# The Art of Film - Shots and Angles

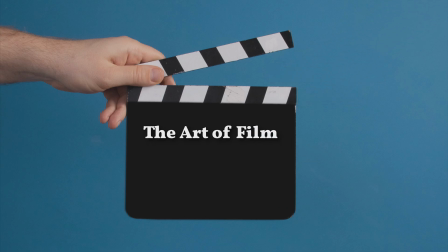In this video, we will look at the standard shots and angles that a filmmaker uses to tell a story with moving images. To an extent, the basis of filmmaking can be boiled down to two questions.
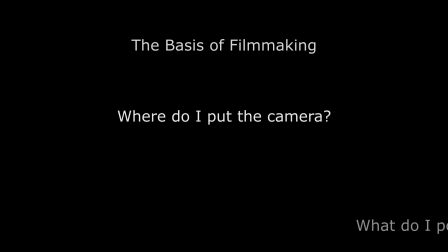Where do I put the camera? And what do I point the camera at?
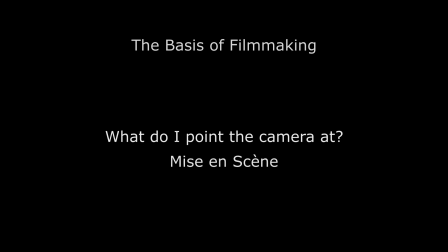This second question is covered in the section on the mise-en-scène. In this video, we will take a look at the basics surrounding the first question. Where do I put the camera?
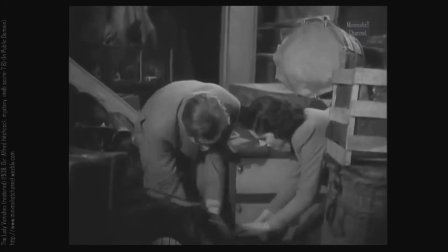Where a filmmaker puts the camera constitutes precisely what the filmmaker wants the audience to focus on.
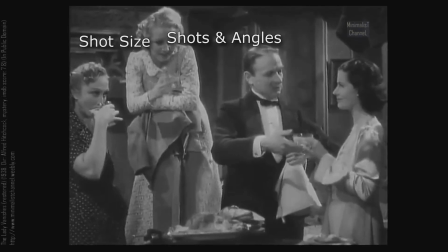Camera shots and angles can be considered from what shot size will be used, and from what angle is the filmmaker shooting the shot.
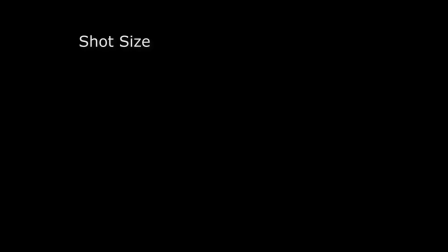Let's take a look at shot sizes. First, a filmmaker will use what is referred to as a long shot.
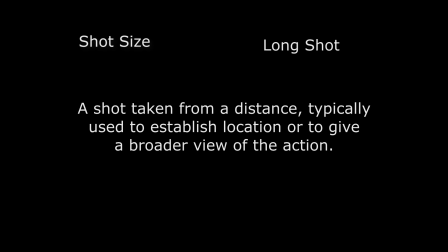The long shot is used to give the audience a broad view of the landscape of the scene.
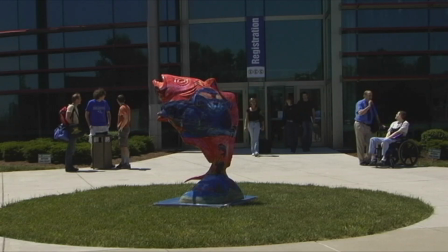The subject or character is not the point of a long shot. The point of a long shot is most often the subject within their environment.
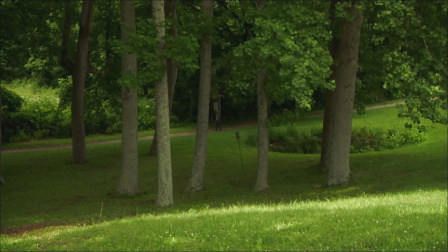Where is the action taking place? What is the character's place in their environment?
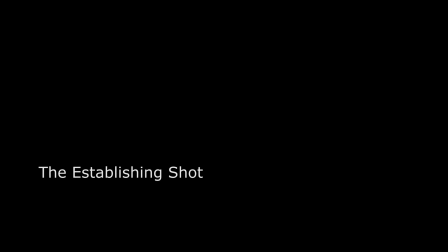In this sense, the long shot is most often used for what we refer to as an establishing shot.
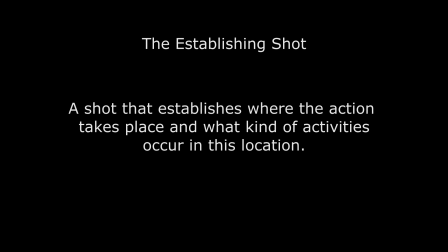In other words, a shot that establishes the location and what type of general activities take place in that environment.
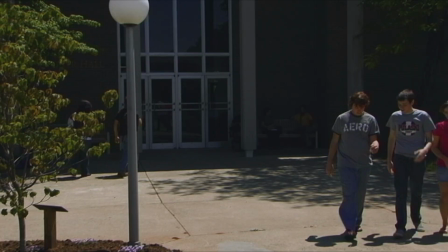Does the action take place on a college campus? Does the scene take place outside of a mansion at night?
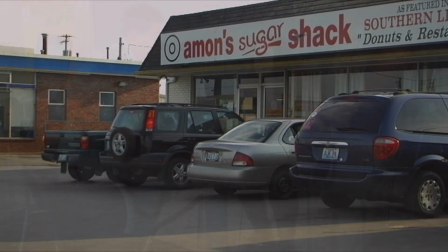Or does it take place in a soda shop? The long shot is a general shot.
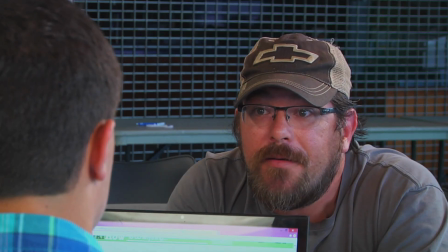The filmmaker tightens the frames around the subject, and the action becomes more specific. When a filmmaker wants to show a character's general action, a full shot or a full body shot may be used.
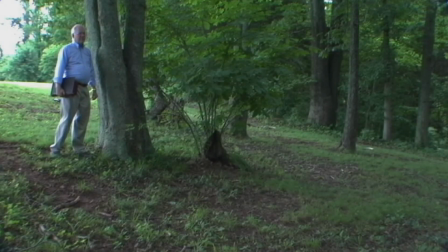This is a shot of the character from the top of their heads to the bottom of their feet. It shows the character in full motion.
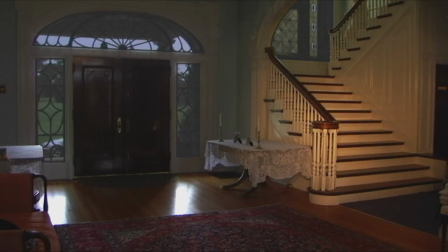It can help to establish the direction of the scene or change of a location.
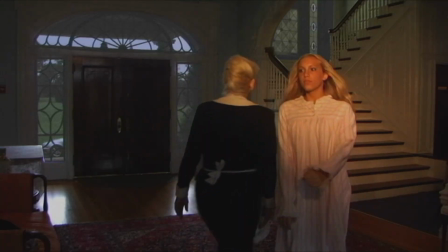At times, the pace of a character's motion is the most important information the viewer needs.
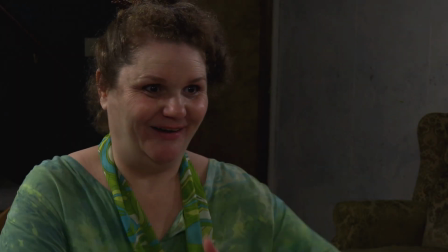When the emotion or thought process of a character is important, the camera moves in.
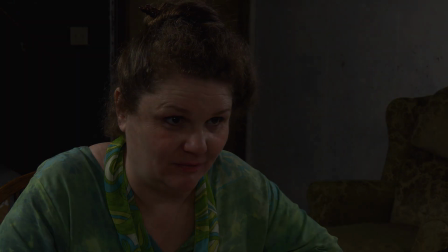One way of getting more specific information about the character is by changing the shot size to a mid-shot or medium shot,
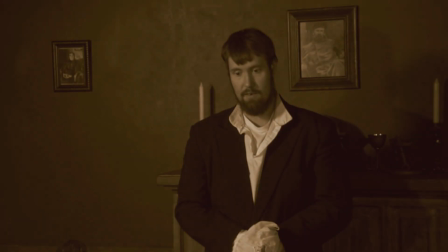as it's sometimes referred. This is a shot of the character or subject from the waist up.
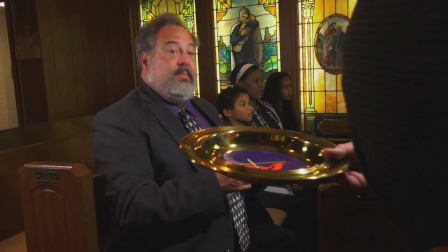This will allow the filmmaker to capture a little movement, but more importantly,
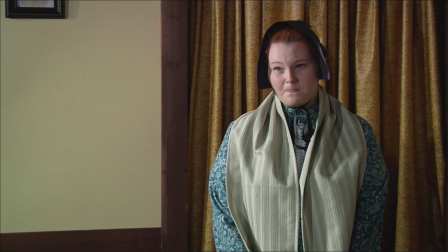it will reveal more specific emotions and thought processes of the character.
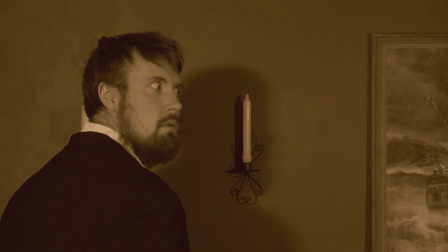If a filmmaker wants even more specific information about the internal workings of the character, they will move the camera closer for a head and shoulder shot. This shot is from just below the shoulders to above the head.
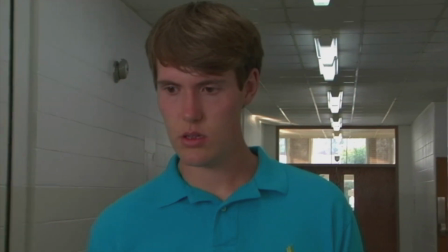This is the shot we get when we want to focus on what the character is saying, and we also want to get a sense of what they are thinking and feeling.
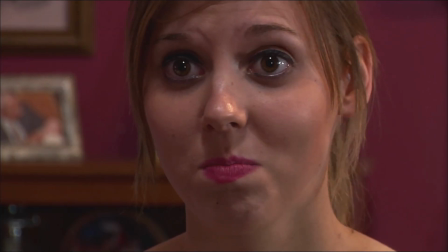When the thoughts and emotions, or even the specific reaction, is crucial to telling the story, the filmmaker moves the camera even closer for the close-up. This is a shot that is tightly framed around the head of the character.
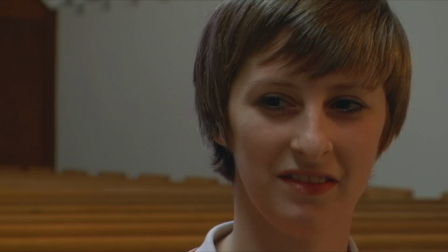There is rarely any movement involved in this shot. It's all about revealing what's going on inside of the character. The filmmaker may take the camera even closer for an extreme close-up to reveal even more intimate emotions,
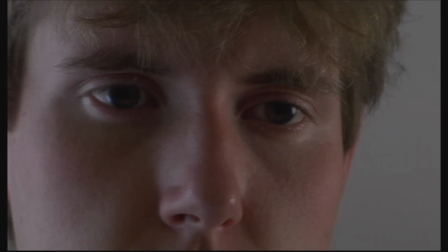such as this shot of a character's eyes that cut away to an extreme close-up of what the character is doing. How a filmmaker frames more than one subject in a frame can reveal much about what is going on in the scene. The standard two-shot is a shot of two characters.
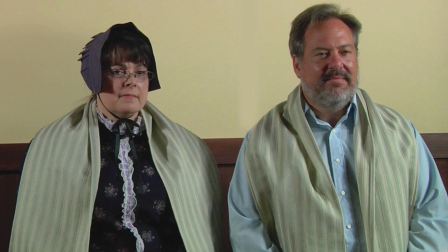This is used when we want to focus not only on what one character is saying, but how the other is reacting. The filmmaker can move the camera into a comp shot or complementary shot.
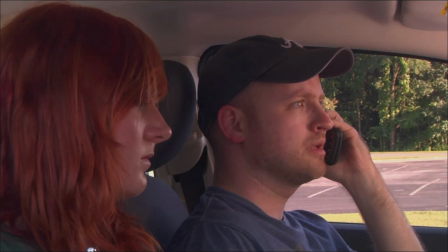This is a two-shot which favors one of the characters in the scene while still revealing the reactions of the other character.
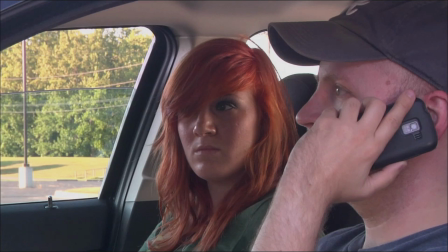Typically, one comp shot is alternating with a shot of a complementary nature.
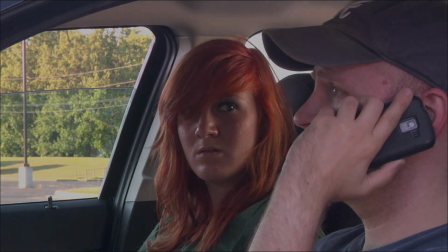In other words, of a similar composition.
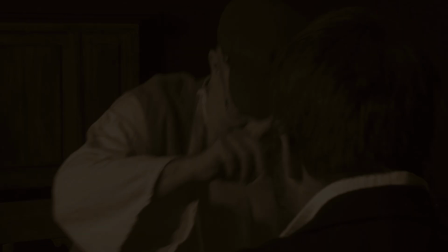The over-the-shoulder shot reveals one character from a point of view over the shoulder of a second character.
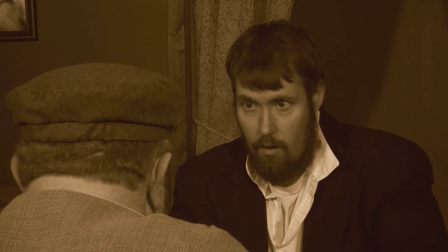Since we cannot see the face of the character over whose shoulder is being shot,
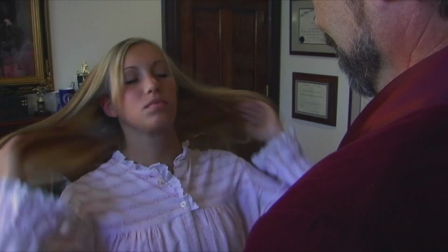this angle is used to establish the spatial relationship between the characters.
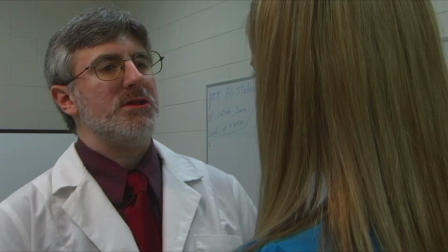Also, It allows the editor a certain amount of latitude in the decision of what the audience will be viewing during the conversation.
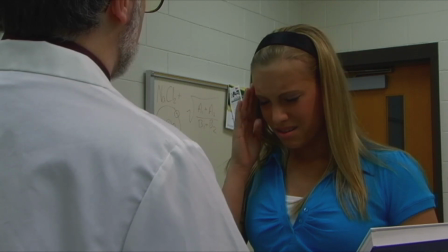It will allow him or her to cut away to a crucial reaction to what is being said, and then return to the individual who is speaking.
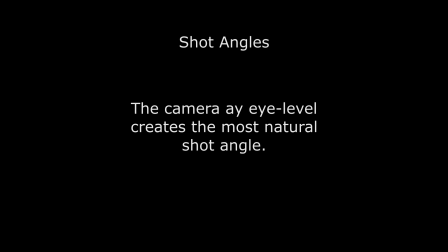The most natural level for the camera in its relationship to the character is at eye level. When we begin to move the camera above or below eye level, the scene takes on an unnatural, but sometimes very dramatic nature.
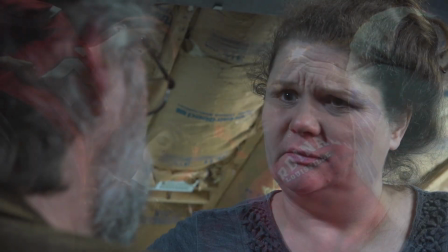A low-angle shot is taken from below the subject. Depending on how it is used, it can give the subject a feeling of power.
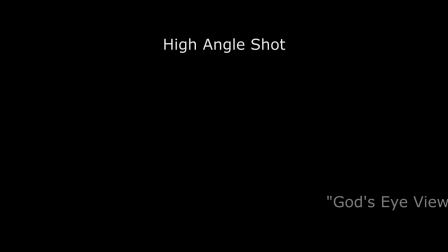When the camera is moved above the eye level, it has what is often referred to as the God's eye view.
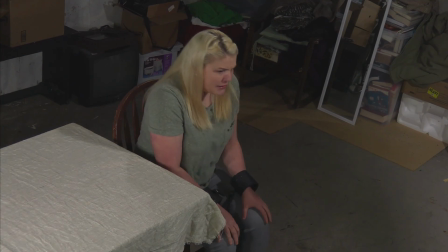The character seems vulnerable, as if the viewers were gods looking down on the individual.
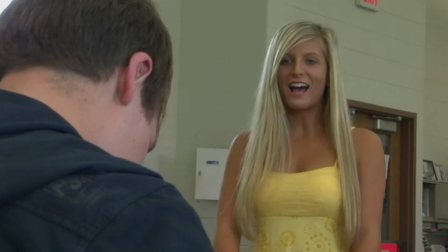Take a look at how the angles in these scenes establish the relationships between the characters.
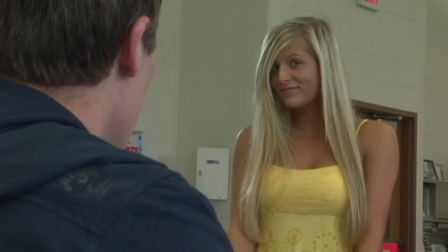In this case, a young man is confronted by a pretty girl.
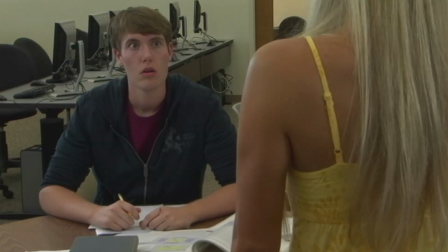The cut from a high-angle shot of him to a low-angle shot of her
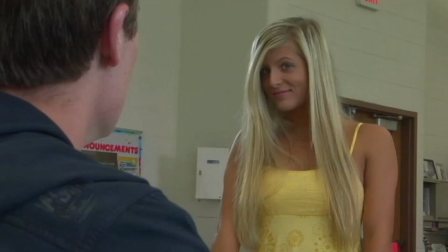reinforces the intimidating nature that the pretty girl has on the young man.
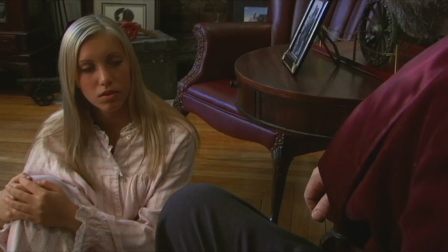In this scene, as the over-the-shoulder shot moves from a high angle toward the young girl to a low angle of the father,
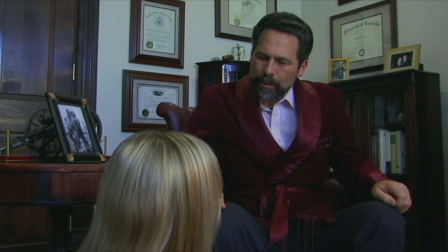we get the sense that the father is the dominant character in this particular section of the scene. Take a look at this series of shots from the film journal. Analyze it for shot sizes and angles. How does the filmmaker utilize these to create a desired effect?
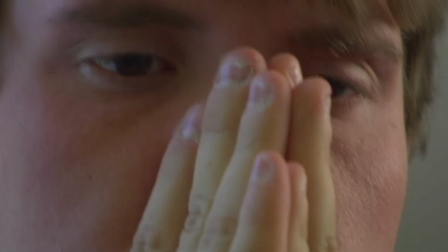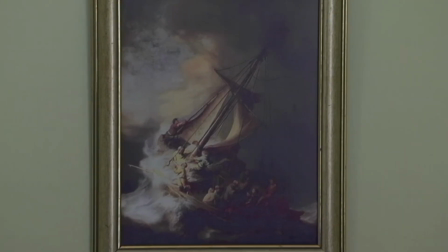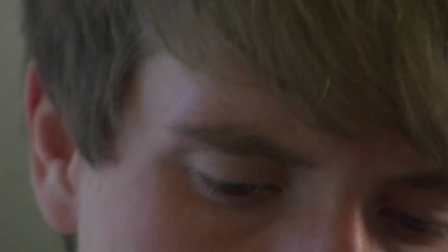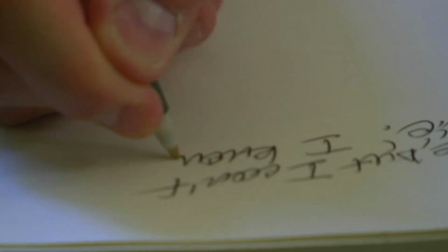She's gonna die. I know it.
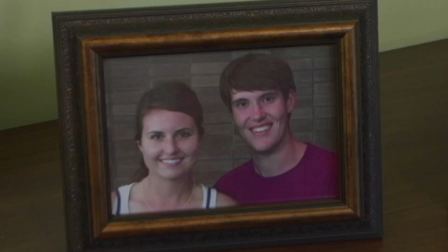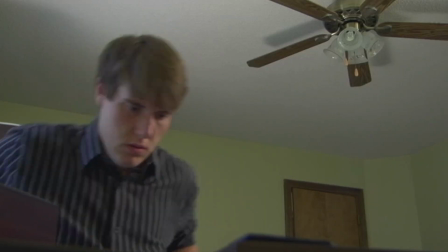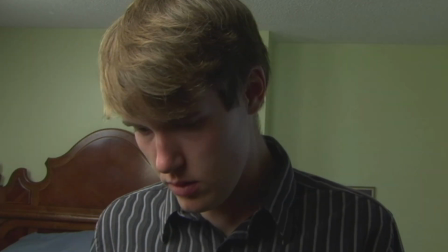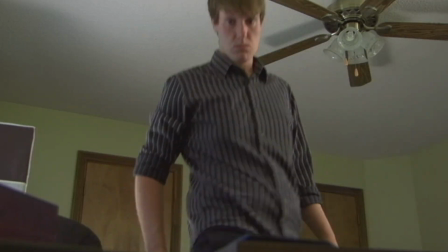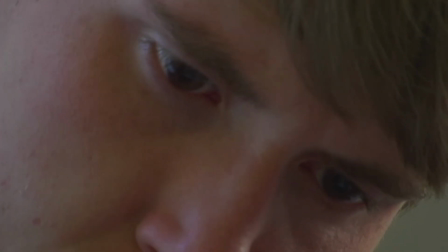What kind of coward am I? I'd rather be here writing in this stupid journal instead of